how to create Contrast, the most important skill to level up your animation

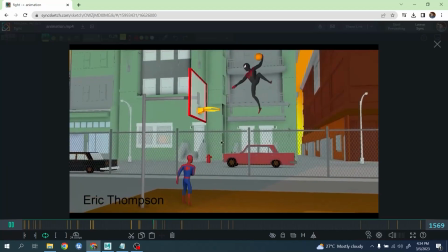(12:24)
But again, he helps a lot to sell the physicality, right?
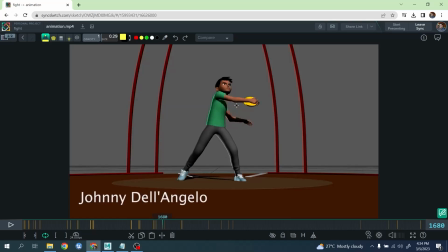(12:32)
Let's move on. Even like something like simple like this, guys. Again, we are talking about rotation, twist, right? Even just a good twist can really help a lot to sell the contrast in motion, right?
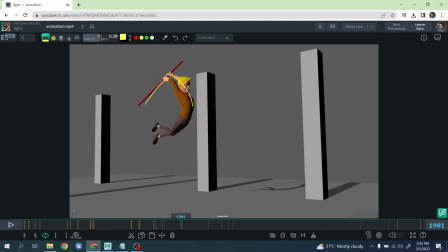(12:48)
Same here, right? Again, classic, huge anticipation, right?
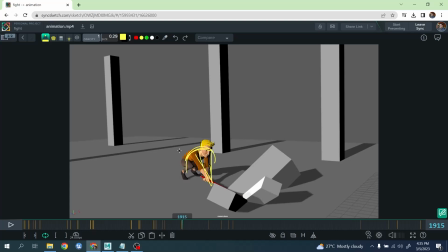(12:54)
And then coming down here, and the pose is more compressed, line of action in this direction, right? Boom. And again, it's moving in space, right? It's not just about the line of action itself, right?
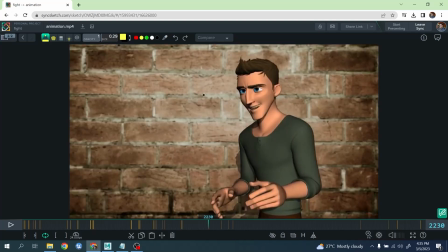(13:09)
It's collaboration between all those things, right? Let's talk about acting, right?
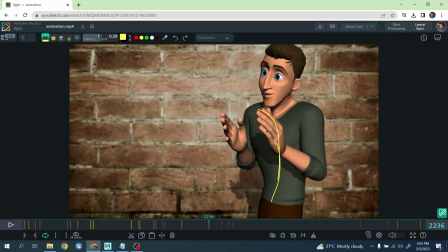(13:14)
Let's talk about here. Boom. Look at the spine here, right? And look, oops, and look at here. Boom. Boom. Look also the shoulder here, but here is a little bit more relaxed.
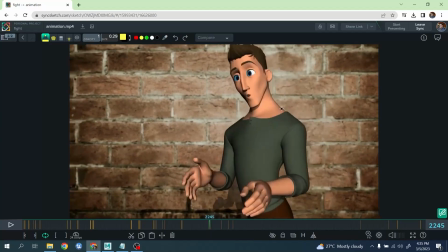(13:32)
Okay. You see the neck? Look at the neck area as I was talking before.
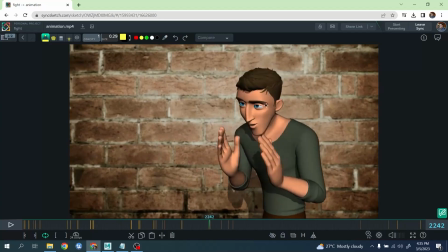(13:38)
You see how it's stretching the neck here? Boom. Right?
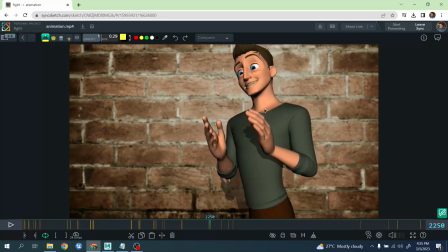(13:45)
Right?
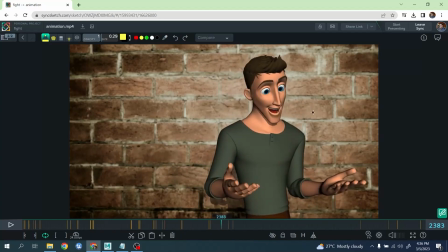(13:50)
And same here. Okay. Again, twist, rotation, right?
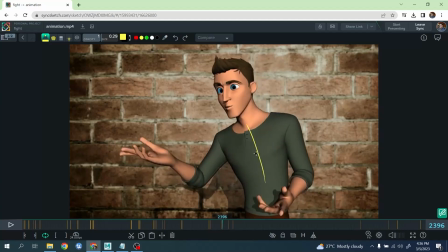(13:55)
And see how even if sometimes could be very subtle in the acting, right? Not necessarily always huge, right?
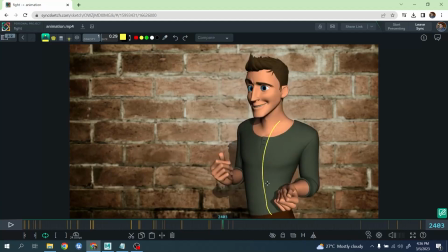(14:04)
See? All those kind of stuff. Right? And even in a subtle way can be um can help a lot, right?
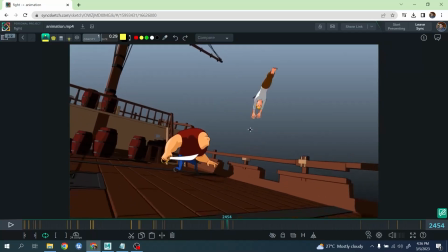(14:16)
To give the little extra weight in your acting, right? This is like like here really, guys, you have all contrast in this animation.
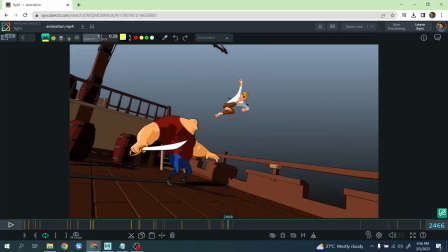(14:25)
The bouncing ball principle here, right? Boom. Again, compression and stretch, right?
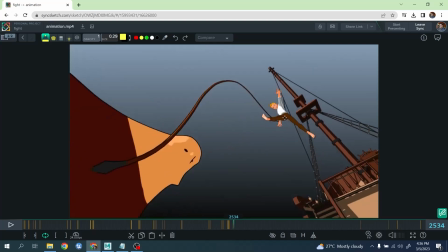(14:35)
We have this one twist here as we talk about it. Boom. You see the body in this direction, right?
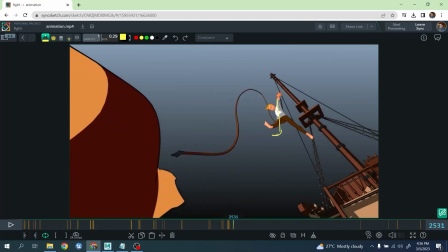(14:42)
And now the body in the opposite direction. Look how the legs are pushing down here from this leg compressed here to pushing down, and this leg straight kicking forward, right?
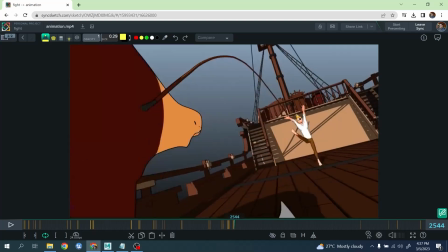(14:53)
Again, this really sequences, if you're looking this kind of stuff, Again, this is on my channel.
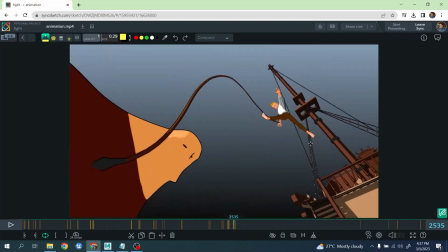(15:00)
This is plenty of stuff into this animation. Basically, all this animation is a big tutorial of contrast and stuff like that, right?
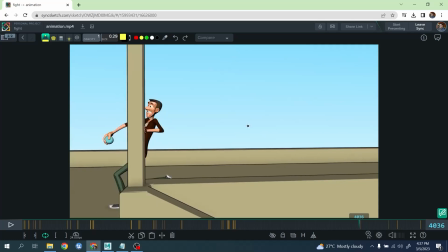(15:09)
And again, this one, for example, is in spacing. Again, the overall body spacing.
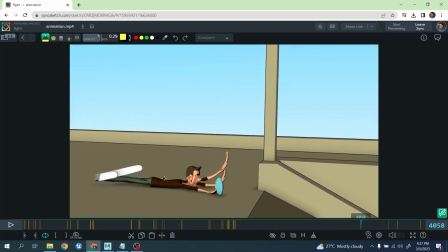(15:15)
How is overall body here? Boom, and coming down like this, right? See the overall like this one, boom, and then see here and flat, right?
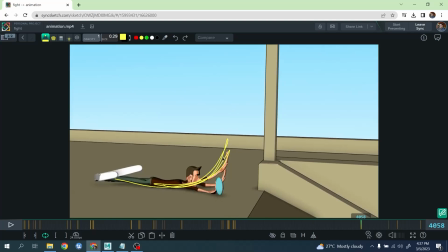(15:28)
Boom. See again, this is like the arc is more or less on the entire figure going from here. Again, this huge gap, also this huge gap are considered contrast, right? You know what I mean?
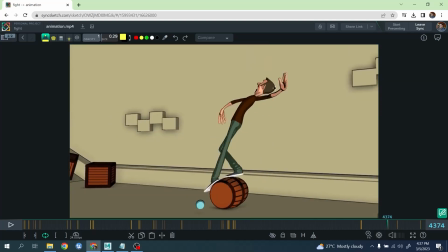(15:43)
And then here, another one where we go from this line of action here.
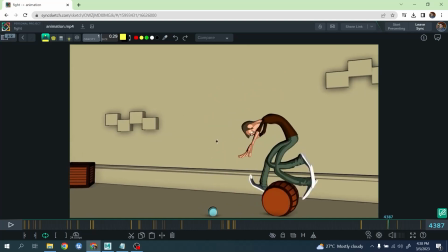(15:48)
Boom. See?
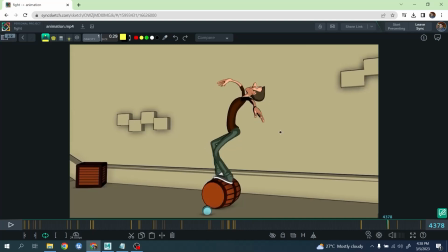(15:57)
Right?
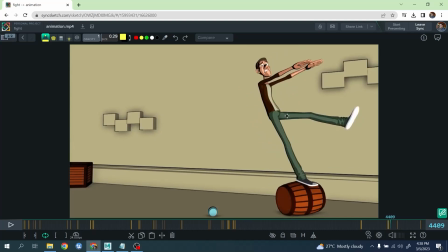(16:02)
And here, see a lot of spin here. Boom. Right? This is another one.
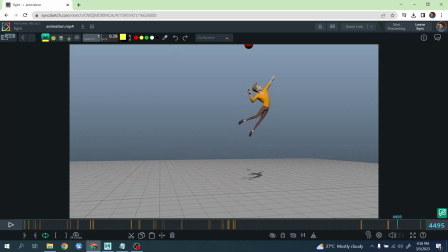(16:09)
Right? Boom. We're going from this one here. Look at the angle. Right? Boom. Completely opposite. Right?
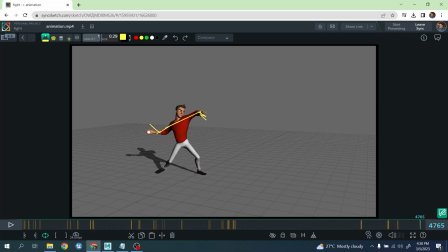(16:22)
And same things as we were talking before. We go from this one to this one, right? See what I was going for before, right?